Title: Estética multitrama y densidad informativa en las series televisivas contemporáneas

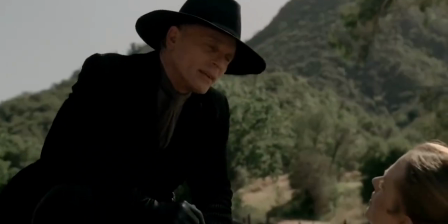It is true that it can serve to create extreme cognitive experiences,
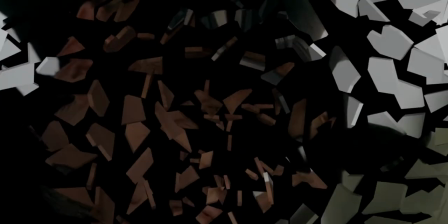puzzles with a much greater number of pieces that are scattered throughout the storylines with very ambiguous and constantly changing relationships,
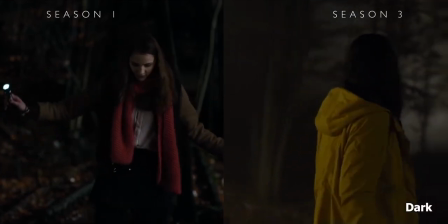or that entail a greater effort on the part of viewers than in a film does,
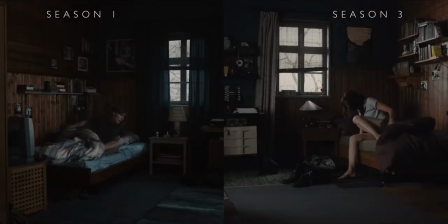because they need to draw on memory to connect elements that occur much farther apart than they could in a film.
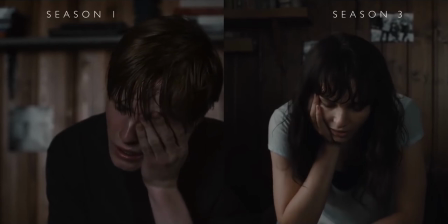Examples of this can be found in series Westworld and Dark, but this happens only in certain cases,
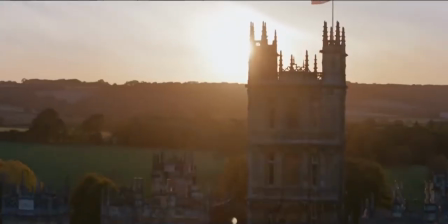and more commonly the numerous storylines simply facilitate the representation of realities that are reaching cognitive value and
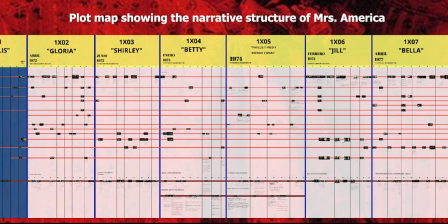the interactions of their multiple protagonists as we can see in series such as Downton Abbey or Mrs. America.
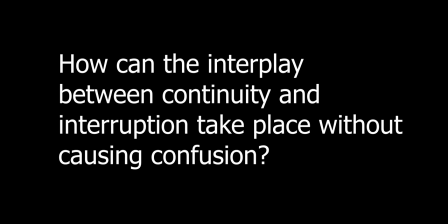How can they interplay between continuity and interruption take place without causing confusion.
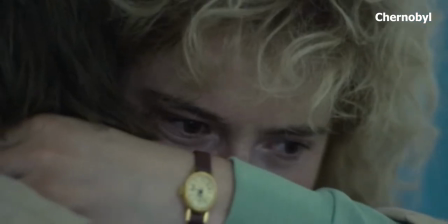Indeed, the constant interruptions are mitigated by their relevance, by their timing,
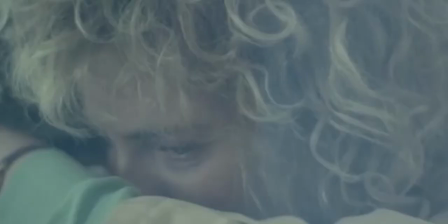and because of the different techniques employed to direct the spectator's attention by means of artfully crafted transitions toward relevant information for the narrative to reactivate cognitive representations.
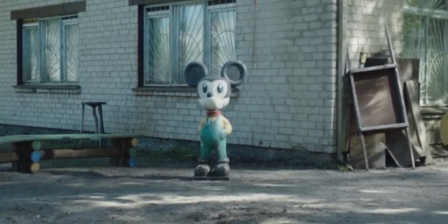All these elements are more than just tricks designed to enhance the spectator's experience as they
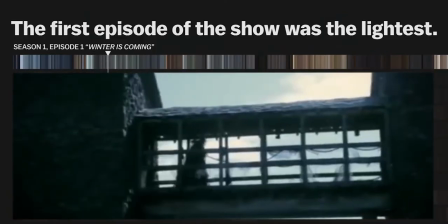can be developed into systematic strategies that may be used to endow a series with an aesthetic identity
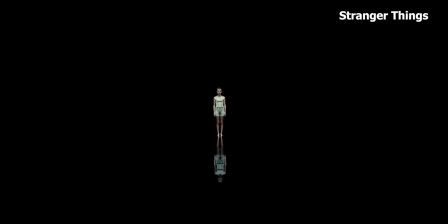like the use of colors in game of thrones or the systematic marking of beat plot transitions with diegetic and non-diegetic
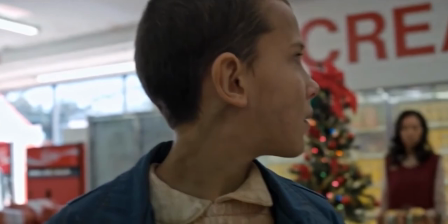music and sound in stranger things the transitions between plots constitute one of the most
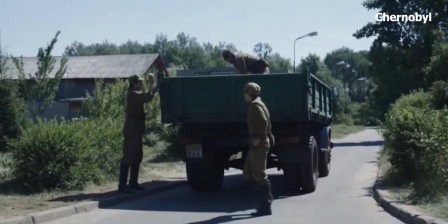constant and important elements in the cognitive game that the variety of plots invites the spectators to play.
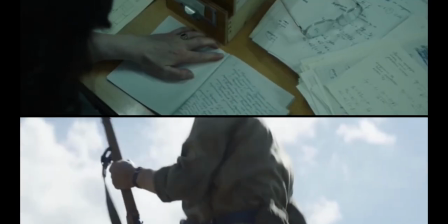The simple coexistence of parallel plots prompts spectators to think about the possible relationships between them.
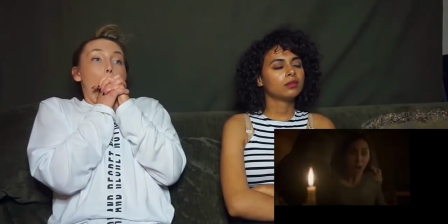When these relationships become explicit,
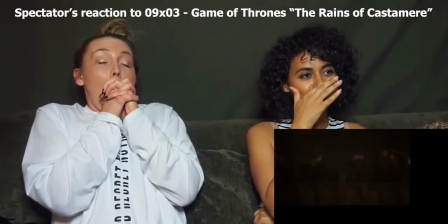this may often serve to renew viewers' interest or elicit cognitively and written experiences such as surprise.